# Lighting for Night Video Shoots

Night scene lighting is one of the grandest of all illusions. Though getting good results seems easy, it only takes a few minutes on set to realize that it's one of the hardest setups to get right. That's why it's incredibly helpful to understand both the theory and practice behind good night scene lighting in any situation before you get the crew together. To help you, we'll show you how to light car interiors at night and how to achieve great results in an outdoor setting. With this information, you'll not only be able to create more efficient lighting setups, you'll be able to create artistic images as well. Of all night lighting situations, lighting car interiors is often the most challenging and fun. Of course, that's only if you have the right equipment and know what to expect. Now if you're new to lighting night scenes,
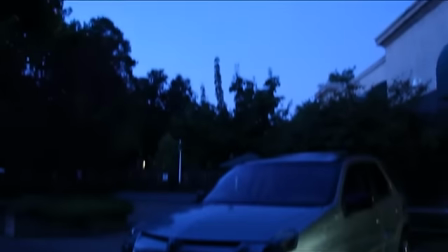(0:58)
the first thing you're likely to find is that any naturally occurring light is far too dim for camera sensors to pick up without producing a grainy image.
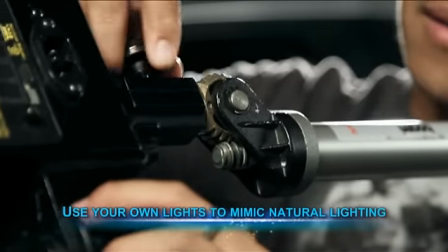(1:07)
As a result, you'll have to use your own lights to mimic the natural light in your scene. However, in order to power your lights and keep your talent safe, you may want to consider lighting your car while standing still.
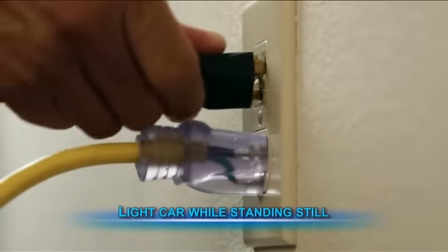(1:19)
This way you can draw power from outlets and have more room to maneuver your lighting gear.
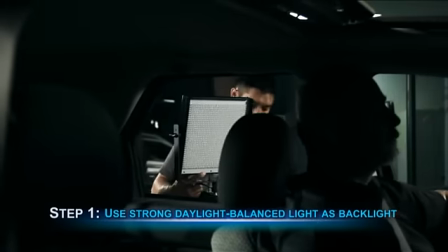(1:23)
In our case, we decided to use a strong daylight balanced light to mimic the moon hitting our subject's shoulders and head.
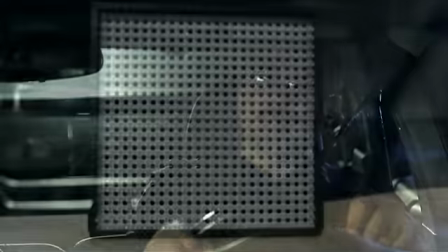(1:30)
This light helped us to separate our subject from the dark areas of the scene. Keep in mind that this light should be coming from a fairly small source.
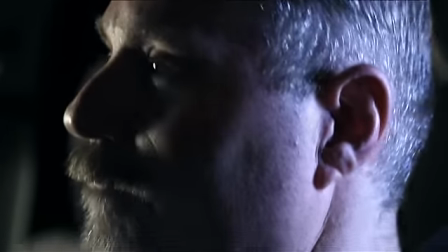(1:37)
This way it will cast defined areas of light and shadow.
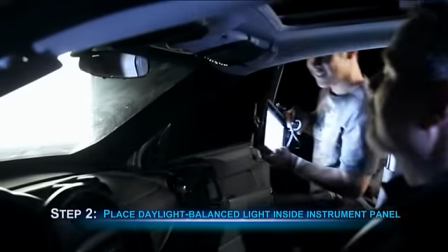(1:41)
Next, in order to see some details on our subject's face, we placed a daylight balanced LED light inside the instrument panel.
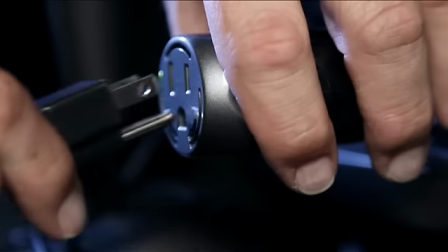(1:48)
The reason for the LED light was to make sure the wattage was low enough to plug into our car's power port without killing the battery or blowing a fuse.
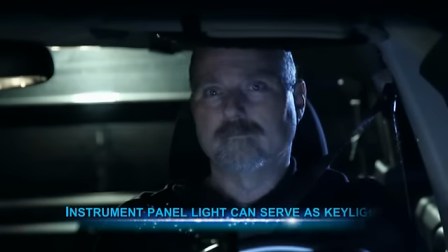(1:56)
This light ended up being bright enough to serve as our key light.
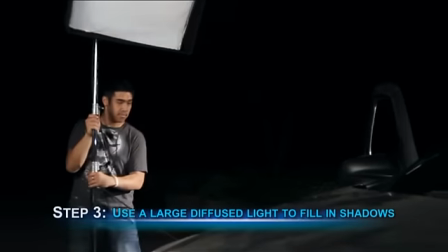(2:00)
Lastly, we also set a large diffuser on the opposite side of our subject in order to bring out a bit of detail in the shadows.
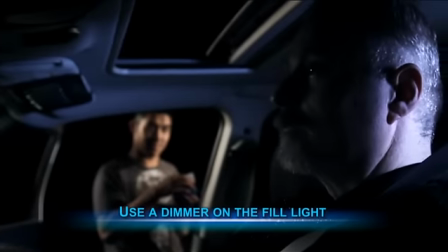(2:06)
We used a dimmer to make sure the light was much darker than the key light coming from the instrument panel.
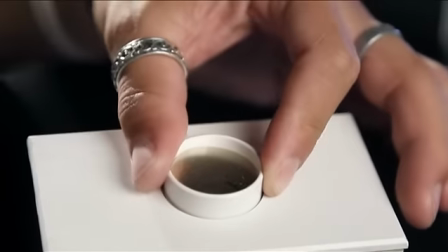(2:12)
This dimmer also allowed us to make the light flicker which added realism to our scene.
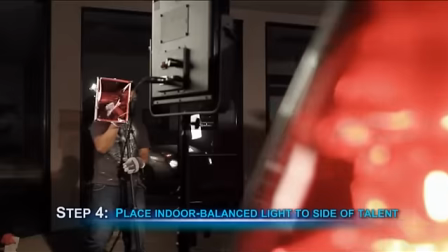(2:17)
Now at this point we placed a hard indoor balance light to the side and above our talent to mimic passing street lights.
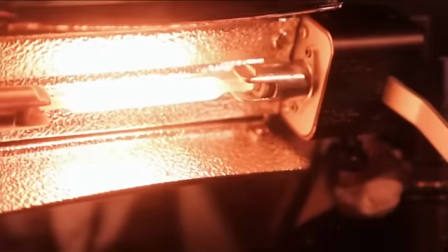(2:23)
By keeping the light balanced for indoor lighting we were able to make it appear orange in color when hitting our talent's face.
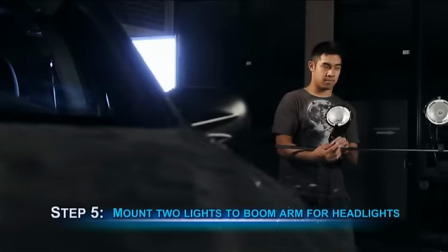(2:29)
We got a bit more creative by mounting two incandescent fixtures on a boom pole to represent car headlights.
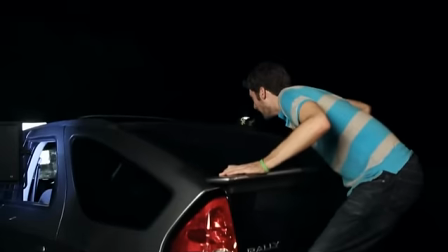(2:35)
With a volunteer moving the lights behind and past our car and another giving the car some movement, our scene was able to look even more realistic. Of course, the most realistic way to get light in your scene is to supplement some lighting inside of the car while driving it.
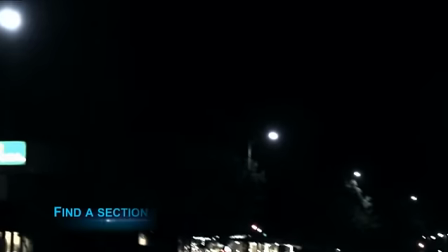(2:50)
Though it's impossible to completely control light in this scenario, it is possible to locate a section of road with plenty of streetlights.
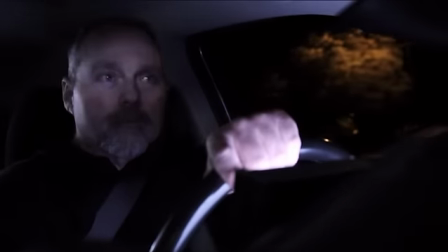(2:57)
This can give your subject more light and make it appear as if the car is moving quickly. Now, don't forget,
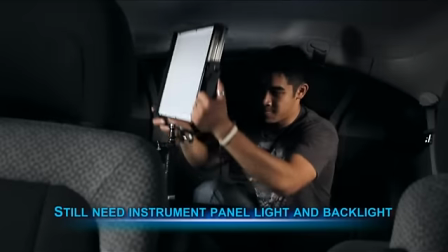(3:03)
it's important to have an instrument panel LED light and a daylight-balanced backlight in the scene
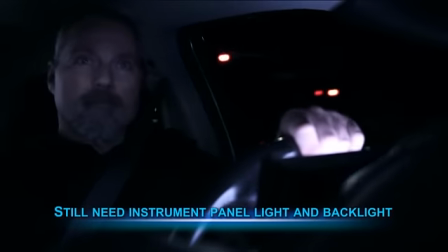(3:07)
so that there's some lighting to separate your subject when passing through darker sections of the road.
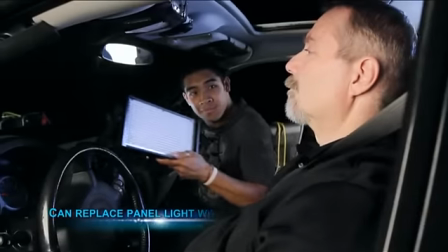(3:12)
Now if you don't have a big enough power inverter to have two lights, you can always replace the instrument panel light with a small battery-powered LED fixture. You can find these in most big box retail stores. One of the toughest scenes to light at night is the outdoor scene. More so than any other lighting situation, outdoor scenes need to be planned carefully so that natural lights are close by.
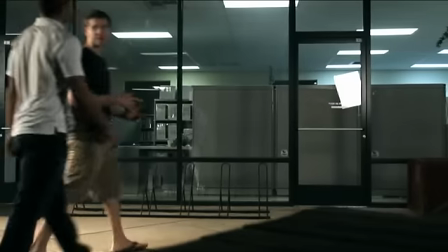(3:40)
For example, instead of having your talent in the middle of a street or dark alley, it would be better to move them closer to a building with its lights on.
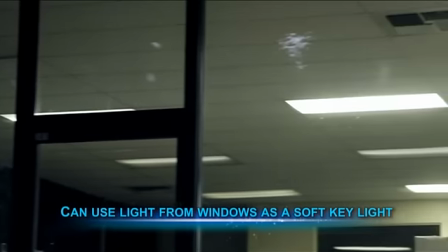(3:48)
This way you can use the soft light coming from the building windows as a key light and a strong
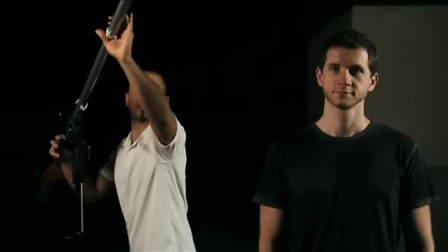(3:53)
daylight balance light far above and behind your subject to mimic light from the moon.
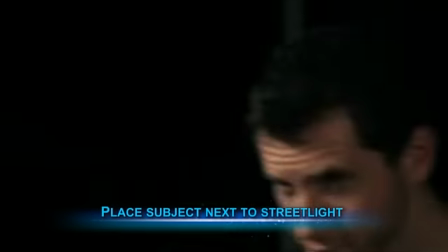(3:58)
Here's another idea. Place your subject facing a street light which can illuminate their face while placing a small amount of fill light on the opposite side.
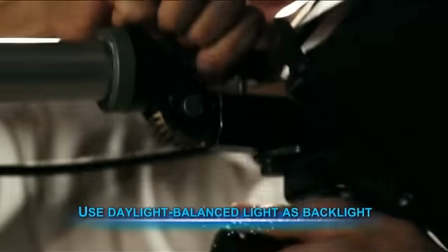(4:06)
In this scenario, you can still use a daylight balanced light as a backlight. One important factor to consider during the planning stages is how wide your outdoor night scenes will be.